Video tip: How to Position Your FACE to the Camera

you do not have the porn star effect you have like you're talking to someone it's natural for you to be looking up just a little bit it also keeps helps you stay in a better mood when you're doing that when you're looking slightly up there's there's like hormones that are released in your brain and your prospect and your customers and the people that consume your video content
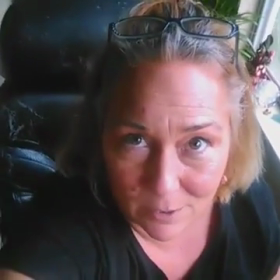3:44 aren't going to feel like you're trying to seduce them or
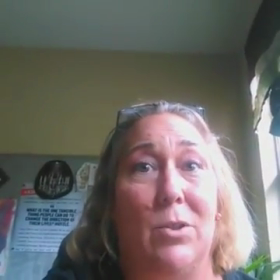3:49 you're trying to dominate them these are psychological triggers they might not know what it is but if they're not buying from your video that's very possible it's very possible so even though you may have been doing it wrong all along or even though you can't figure out what you got a laptop down here and what how you're supposed to get the camera up there well what you do is you prop your laptop up on some sort of a platform so that your camera is in this angle you want to be looking up towards the camera lens I don't know where these flies are coming from Keith you missed it, a fly flew in my mouth while I was live. Good, I'm glad because this, Michael, this phone does everything but have a good microphone. It just, you got to turn it all the way up loud and if you're on a laptop, you won't be able to hear me very good. So I hope everybody got that. I'm going to recap that real quick. I don't know what the flies are doing in here. The recap is what is the psychological triggers that you are implementing using your camera
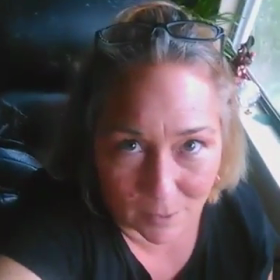4:49 angle to your face this is the porn star angle don't use it
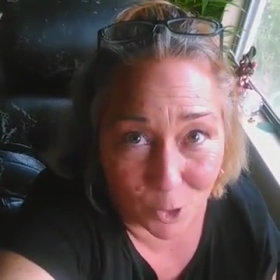4:55 not if you're using video marketing for your business this you may look good
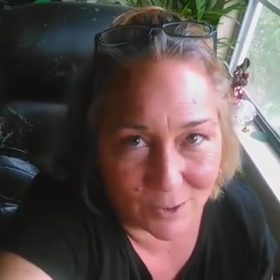5:01 like this but this is giving a wrong signal and you will disenfranchise
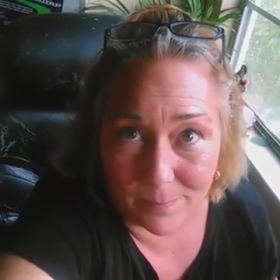5:06 certain viewers and they might not know why and when you're on the laptop and
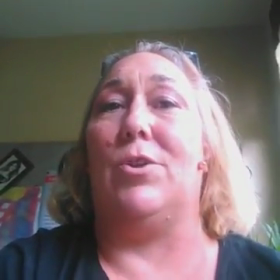5:11 you're too low like this it's just unattractive first of all I don't care how
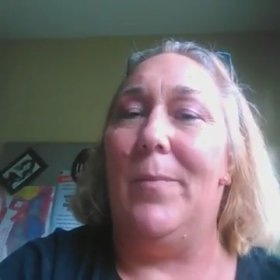5:16 pretty you are second of all it
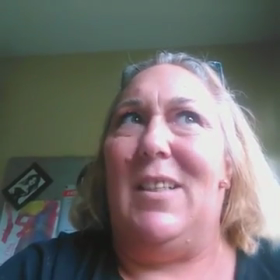5:20 gives you a dominating appearance and you don't want to be dominating your target market you don't want
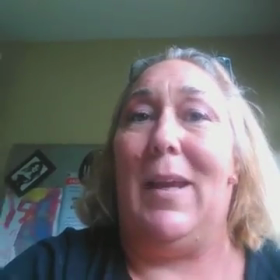5:25 to be dominating the people that watch your videos you want to be engaging with them so
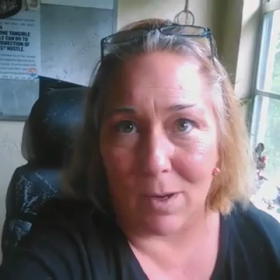5:30 you want a 45 degree angle from the camera to your eyes so you're kind of looking up at it a little bit
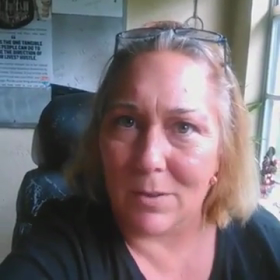5:35 your face is in a good light and you are looking like you're talking to them as peers and you're not looking like you're trying to seduce them or trying to dominate them. These are psychological triggers. They might not know what it is, but their mind is picking up on it, and it's just not what you want. So with that being said, I'm out of here. I want to thank you so much for watching. I love you all very, very much. Going over to my blog, check it out. I got lots of good stuff over there. You get to know me a little bit better, and that's coachtara.com. I want to see you later. Thank you very much. Bye.